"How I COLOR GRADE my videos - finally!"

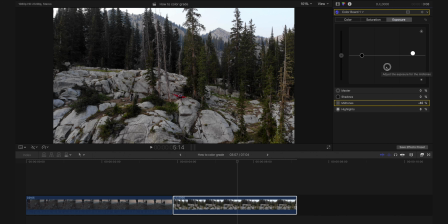[8:10]
I like my shots to be moody and contrasty, and in my opinion, it's feeling a little too washed out, so I'm gonna drop these midtones. And I think this needs to be a little colder. So we'll go into temperature, push this down.
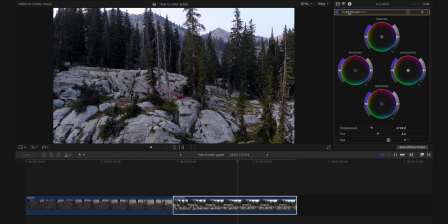[8:29]
And again, all of this is subjective, but I'm just showing you my process, and there is no incorrect way to color grade. Now moving on to the hue saturation curves. Now personally, these greens are a little too brownish red to me, so I'm actually going to grab this green and just pull that down right there.
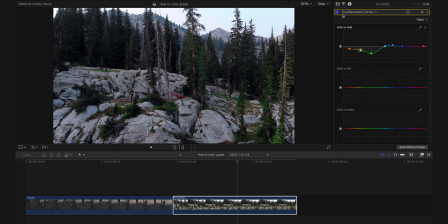[8:49]
Ooh, I'm liking that. Yeah, this feels a lot more alive.
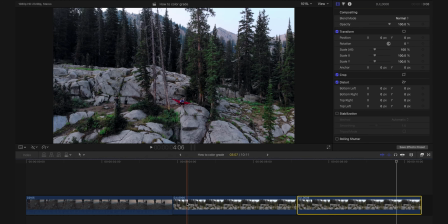[8:55]
Before and after. But that's enough for outdoor shots.
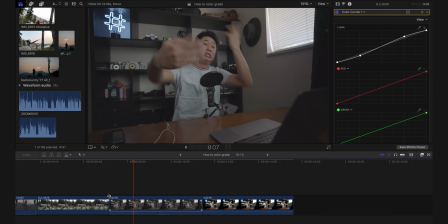[9:02]
I wanted to show you guys an indoor shot. This is my typical YouTube setup, and I thought it would be fun to show you guys.
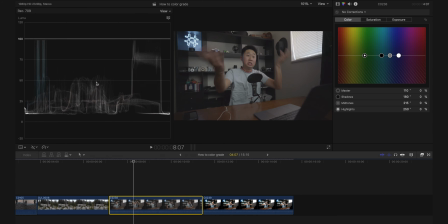[9:09]
So we'll go ahead and open up the scopes. All right, and you can tell that this is kind of all over the place. Now, this blue little streak here is actually the neon light in the back, and clearly this is the window.
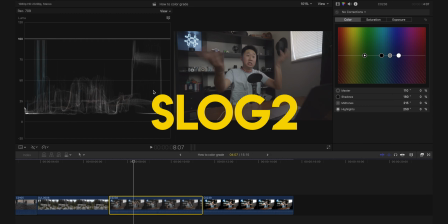[9:22]
Now, this was filmed in log. Let's push the highlights up.
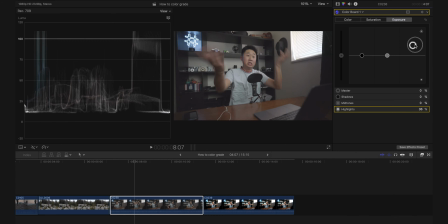[9:26]
Now, I'm totally comfortable with clipping the neon sign and the window, to be completely honest. The main event here is our subject, aka me, so we'll expose until I look correct. But we need to drop the shadows down until they touch 0, just like that. That's already looking a lot better.
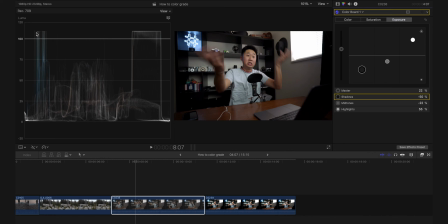[9:45]
Okay, now that's looking good. And again, it's clear that the neon sign and the windows are clipped.
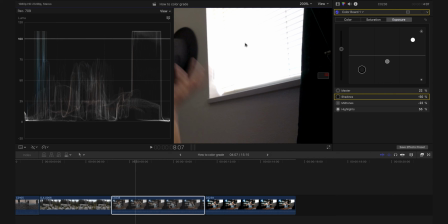[9:50]
So if we go ahead and zoom in, there is no information here in the window.
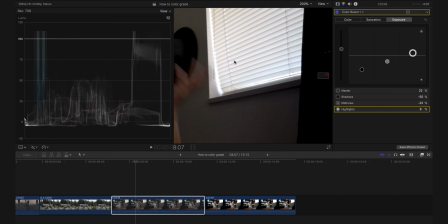[9:54]
Now, if I were to bring that back down, you could clearly see each blind individually, and you can see that here in the scopes as well. I'm okay with leaving those clipped as long as I look okay. But that information is there.
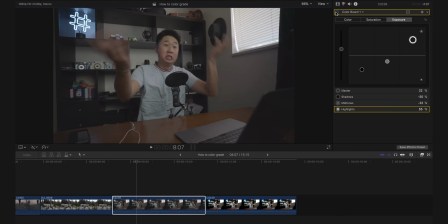[10:05]
Just know that this clipping is intentional. All right, now that is just basic contrast, and that's already looking a lot better.
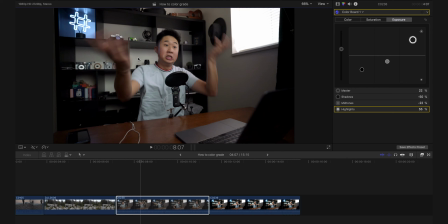[10:13]
It is too warm. The wall behind me is in fact white, so we will have to correct the white balance. And the shirt that I'm wearing is actually a baby blue as well. So let's go ahead and boost some color into the scene. Now let's go to our wheels, correct the white balance to make sure the walls are looking a lot wider.
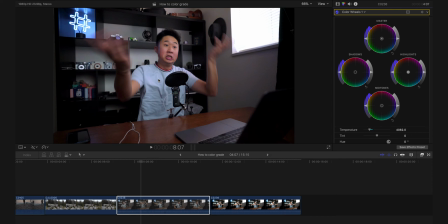[10:31]
And you'll see just that actually introduced a ton of color back into my shirt and made the walls appear more white. Now in this case, the shot is actually too magenta, and we're gonna push that into the green. Now that was very subtle, but just the tint and temperature turned off looks like this.
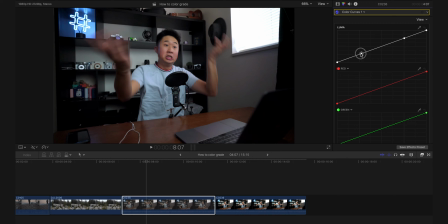[10:49]
So we'll go into the tone curve, and I'm actually going to drop this point here, which will add contrast into the mid and the lower range. Now we'll go into the hue saturation curves.
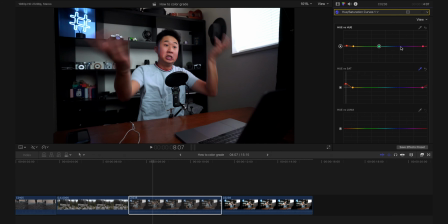All right, that's looking pretty good.
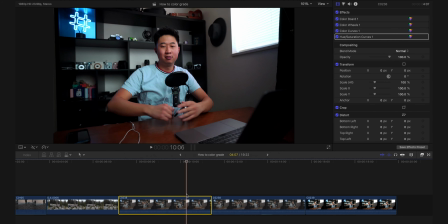[11:24]
Why am I like this? Now for kicks and giggles, I'm going to show you guys the same shot, but filmed in the default color profile.
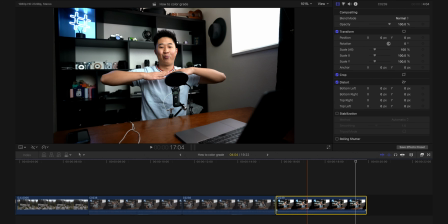[11:33]
All right, now there's a lot going on here. So let's open up the scopes.
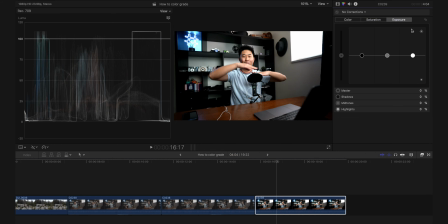[11:38]
The neon light and the window are completely clipped. These are unrecoverable. If I go ahead and drop this back down, it makes next to no difference.
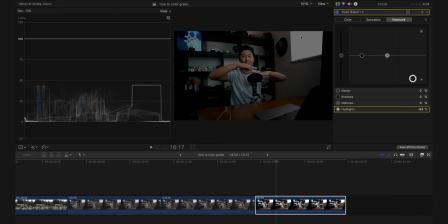[11:47]
Even if I brought this down all the way, you'll see this information is completely gone. You cannot see any of the blinds in the window, and it is destroyed.
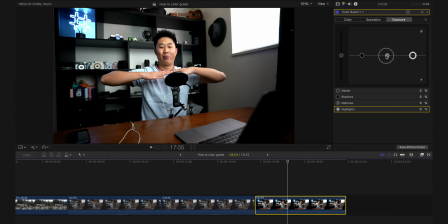[11:54]
So no matter what we do, this information cannot be brought back. So let's add some more contrast by dropping the midtones. Now you'll notice right away that there's a lot less latitude in how much I can do to this image. A lot of the colors and dynamic range are already baked into the image. Now it's not the end of the world to shoot in a typical standard color profile.
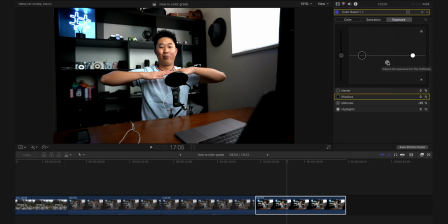[12:12]
Just make sure that your exposure and white balance are pretty much spot on, at least to the best of your ability, because you can't go back once the information is baked in there. Nice. Now that is just the color board. Just some basic color correction. Now let's go into the wheels.
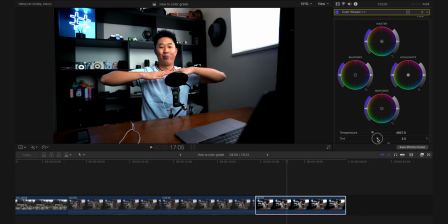Now let's watch that.
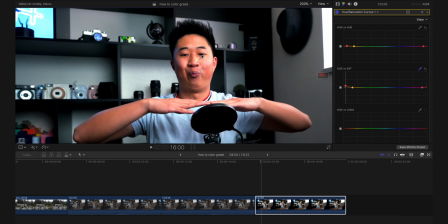[12:45]
Now again, if you look at the shot of my face, you'll notice very drastic and harsh values of light. Here it's quite bright compared to the midtones in my face.
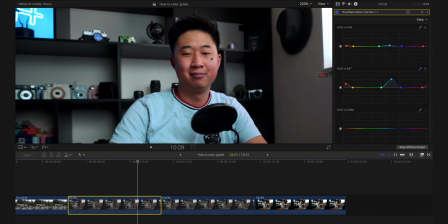[12:55]
Now if we go to the other shot, you'll notice this is a far more pleasant roll off between the highlights and the dark parts of my face.
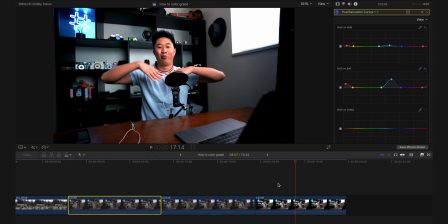[13:02]
Honestly, if you can help it, I would film in a log profile if you have it, though it is not completely necessary, and if you're in a pinch and if you want to save some time, it's definitely way more simple just to film as is. But if you are doing something important, I would just play it safe and use log.
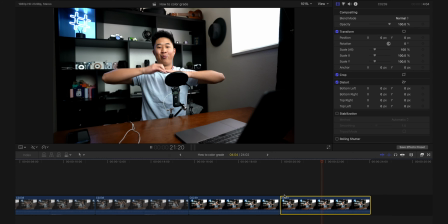[13:19]
Here's the before. Gross. Here's the after.
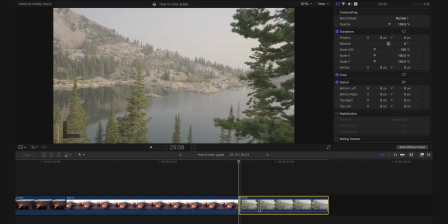[13:24]
Ooh, much better. Now I had one last bonus tip for you guys, something that I get away with very frequently. It's a really helpful technique and very easy to do. So here we have the shot. Let me just clean it up a bit before we start.
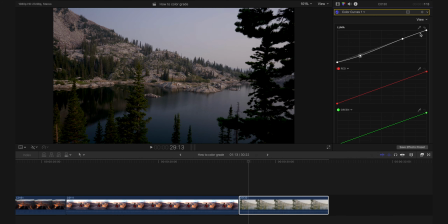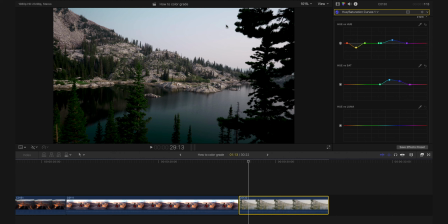[13:44]
All right, now I'm feeling pretty good about where it's at. Now you'll notice that the highlights are still pretty clipped, and I could simply just grab the highlights and bring this down,
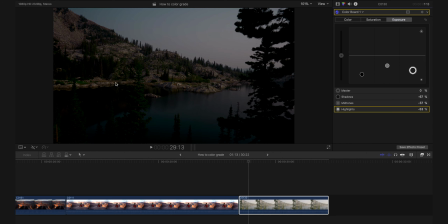[13:53]
but you'll notice quickly that the rest of the image is losing the amount of light necessary to look properly exposed.
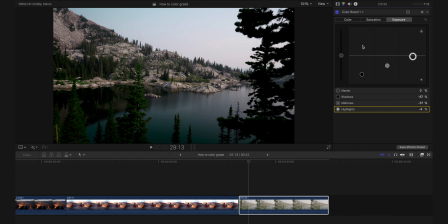[13:59]
So what we can actually do is create another color board, create a mask. We'll change the radius so that we can make a box, stretch that out, push it up to the top, increase the feather, and we can selectively edit the sky.
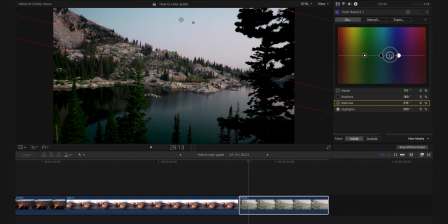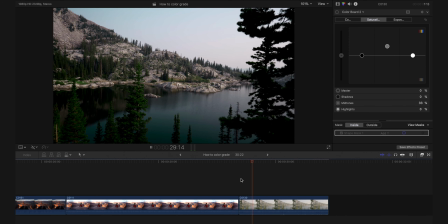[14:26]
Here's the before without the sky edit, and here's with.
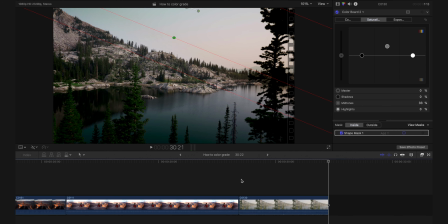[14:32]
Now it's subtle techniques like this that can enhance what you're trying to show.
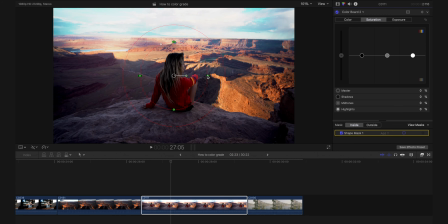[14:36]
There will actually be times where I add a fake shadow to the bottom of the scene just so that it draws more focus to the subject.
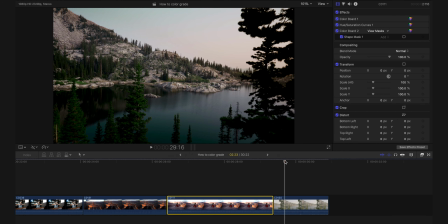[14:46]
Now these selective edits are really helpful to draw your attention to the correct part of the image, and a fun little bonus tip for you. Well, that's it for today's video. Thank you guys so much for watching. I hope this video helped you in some way in your color grading. So find me on Instagram and show me what you guys have been coloring and what you've been doing. I'd love to see your work. If you like this video, please like it. Comment down below what I should cover in my next video. Do not forget to subscribe, and I will see you guys in the next video. Thank you guys so much for watching.